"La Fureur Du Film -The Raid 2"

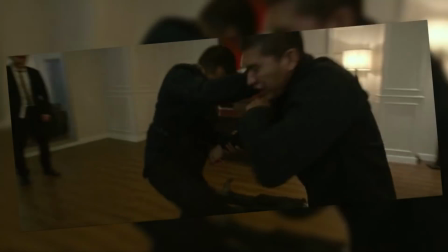Moi aussi j'ai collé quand j'ai appris ça, mais ce mec, cette machine de guerre, le gars qui peut te lancer un regard comme ça, ou comme ça,
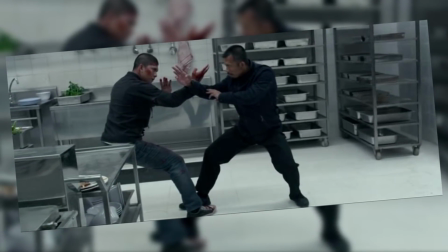c'est un putain de prof de primaire. J'imagine que sa classe doit être relativement calme.
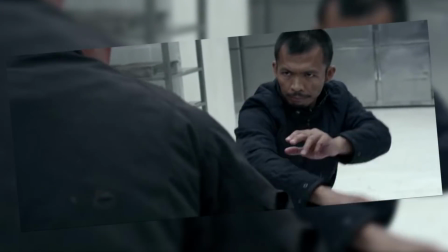En même temps, j'avoue que si mon prof de primaire avait pu m'égorger d'un claquement de doigts, j'aurais peut-être un peu moins souvent ouvert ma gueule.
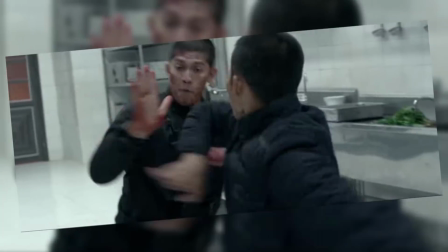Mais juste, imaginez la gueule des gamins quand ce mec arrive dans la classe. Surtout si les gamins connaissent le film.
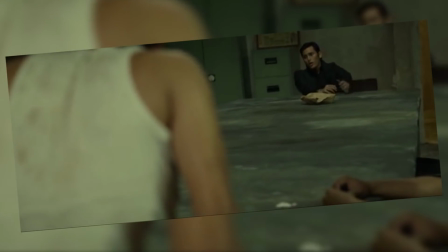En tout cas, le film est encore une fois une ode à la violence, comme montré précédemment.
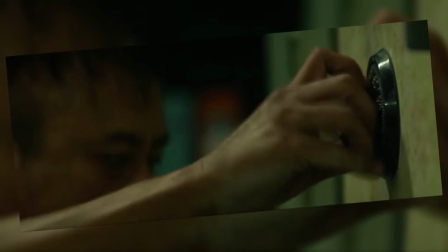J'ai pas des masses de trucs à dire, pour le coup. On reste principalement sur du Silat, notamment pour le dernier combat qui est le plus ouf de toute la saga,
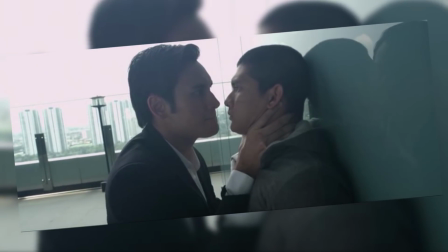notamment parce que les deux combattants sont deux champions de Silat reconnus, et qui nous offre un combat,
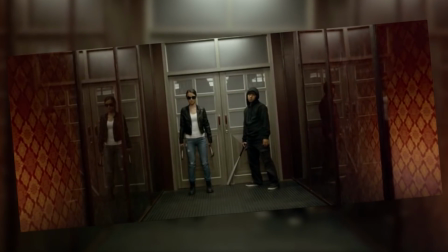mais juste de pure magie. Là où c'est plus intéressant, c'est clairement que ce couple de méchants, même s'ils ont plus l'air d'être frères et sœurs.
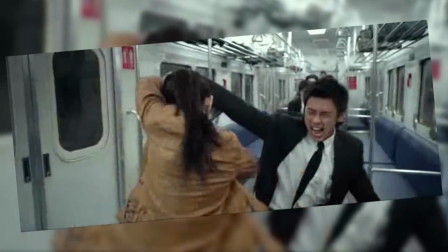Julie Estelle brille avec ses marteaux et a certainement les combats les plus sanglants du film.
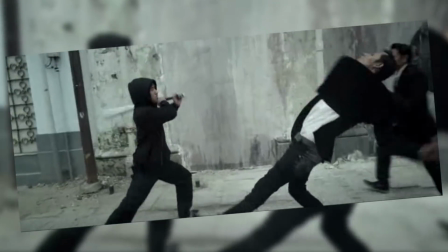Tandis que son compagnon à la batte vous marquera bien plus pour le sound design de ladite batte.
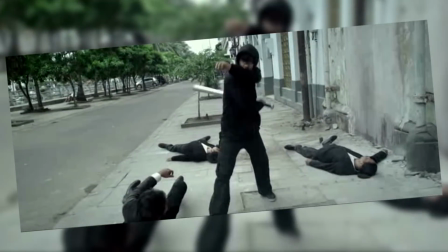Vraiment badant parce que te faisant vraiment appréhender le coup par un son assez connu. En tout cas, leurs interactions sont vraiment cool et leurs combats sont vraiment visuellement captivants.
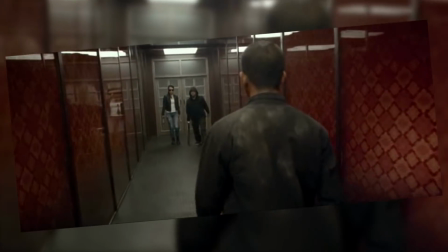Même si je me pose toujours cette putain de question concernant la quasi totale absence d'armes à feu pendant ces combats.
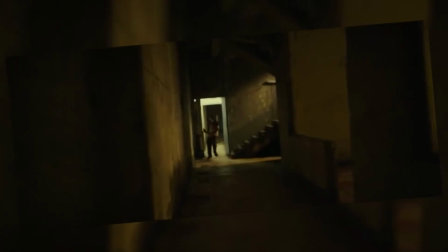Mais bon, c'est une convention de films d'arts martiaux qu'il faut apprendre à accepter si on veut vraiment rentrer dans le film.
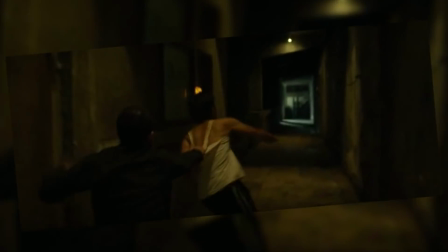Autre point fort, encore une fois, ce sont les maquillages qui sont vraiment impressionnants.
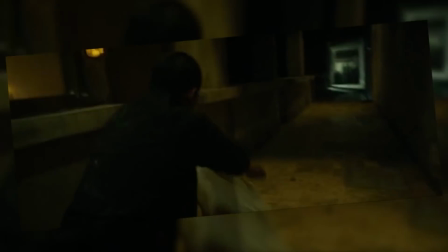Notamment sur la toute dernière mise à mort du film que je vous montrerai pas mais qui est vraiment vraiment trash.
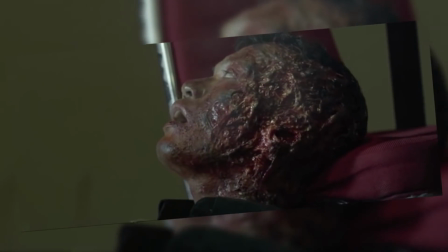Ou encore ce genre d'effet par exemple.
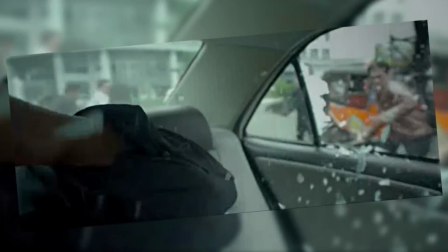La prod est assez impressionnante et putain, les cadreurs sont juste fous ou très très bien payés. ou totalement exploité, c'est au choix.
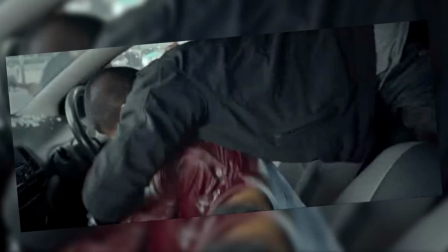Je vous conseille pour le coup plus que vivement de mater le making of du film pour bien comprendre comment ces mecs sont des tarés.
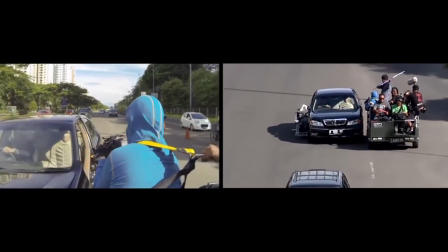Mais dites-vous bien que la moitié de ce qu'ils font aurait normalement dû faire exploser le budget en assurance
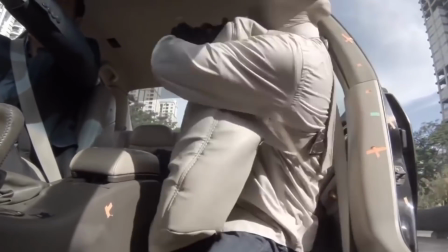et que c'est un véritable exploit qu'il n'y ait eu aucun mort sur le tournage de cette course-poursuite juste complètement folle.
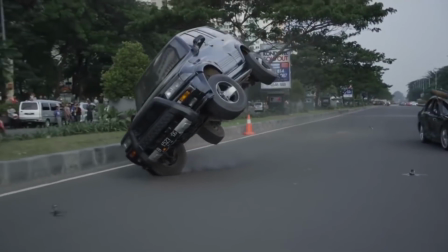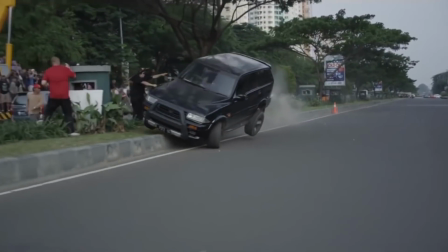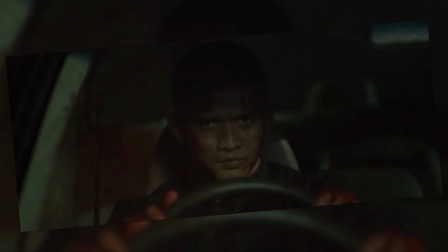Iko Uwais est au final un putain de bon acteur qui sait surtout jouer avec son regard qui te laisse bien comprendre qu'il est pas là pour faire des câlins.
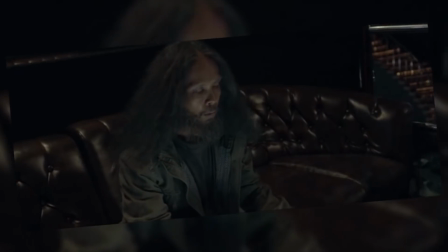Ah putain! Vous voyez quand je vous disais que le sound design faisait mal sa mère?
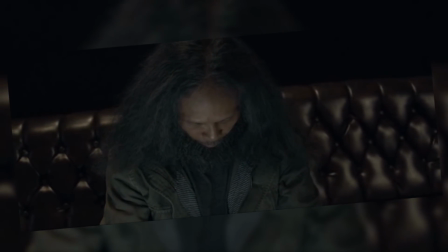Mais surtout, ce film, et c'est assez étrange vu que c'est le deuxième et qu'on sait qu'il y en aura un troisième, apporte, je trouve,
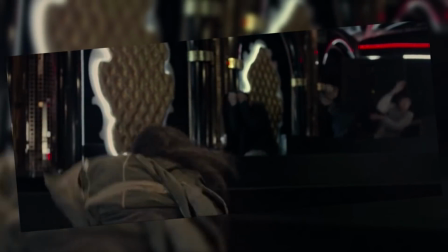une très bonne conclusion à la saga avec sa toute dernière réplique.
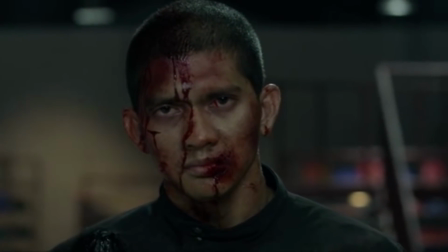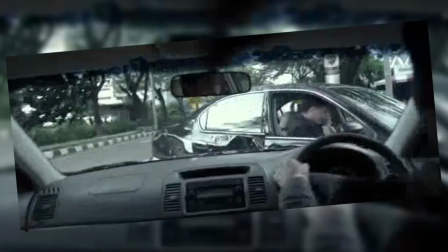Effectivement mec, après tout ce que t'as pris dans la gueule, t'as le droit de plus en pouvoir.
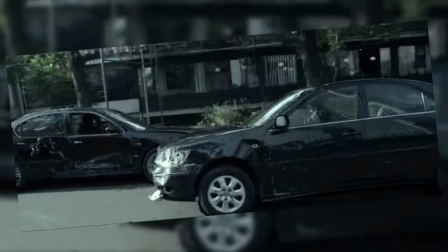Et au final, bah que penser avec l'arrivée du futur troisième opus qui n'a toujours pas de date de sortie je crois.
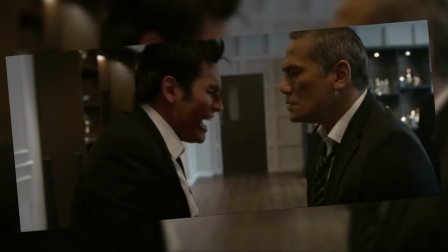Mais bon, vu que Gareth Evans vient tout juste de finir son dernier film pour Netflix et qu'il va pouvoir se remettre dessus, ça devrait pas arriver dans trop tard.
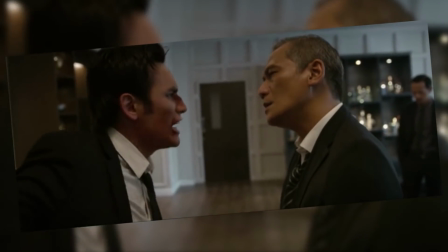Et bah au début j'étais assez sceptique vu que je trouvais, comme je vous l'ai dit, que la fin était déjà très bonne en soi.
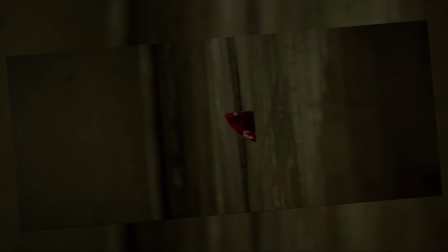Et bah au final me voici assez rassuré car on a appris récemment que si le 2 prenait place 2 heures après le premier film,
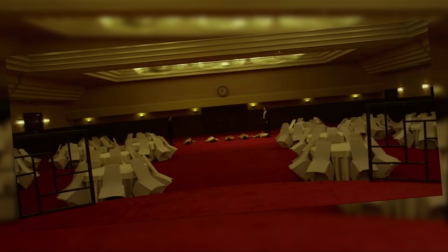et bah le 3 lui prendrait place 2 heures avant la fin du deuxième. Alors je sais pas comment ils vont se démerder, mais j'ai quand même hâte de voir ça.
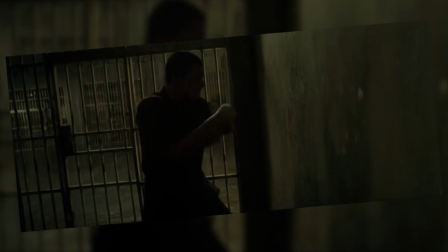J'espère vous avoir donné envie de suivre l'aventure de ce flic survénère qui décidément enchaîne les journées de merde.
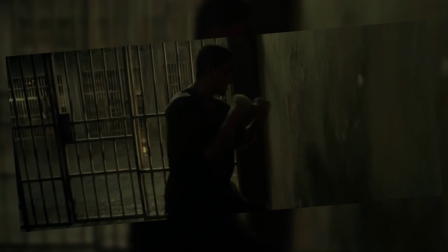Et quant à moi, je vous dis à bientôt et salut.
Warrior Jawalala, and my final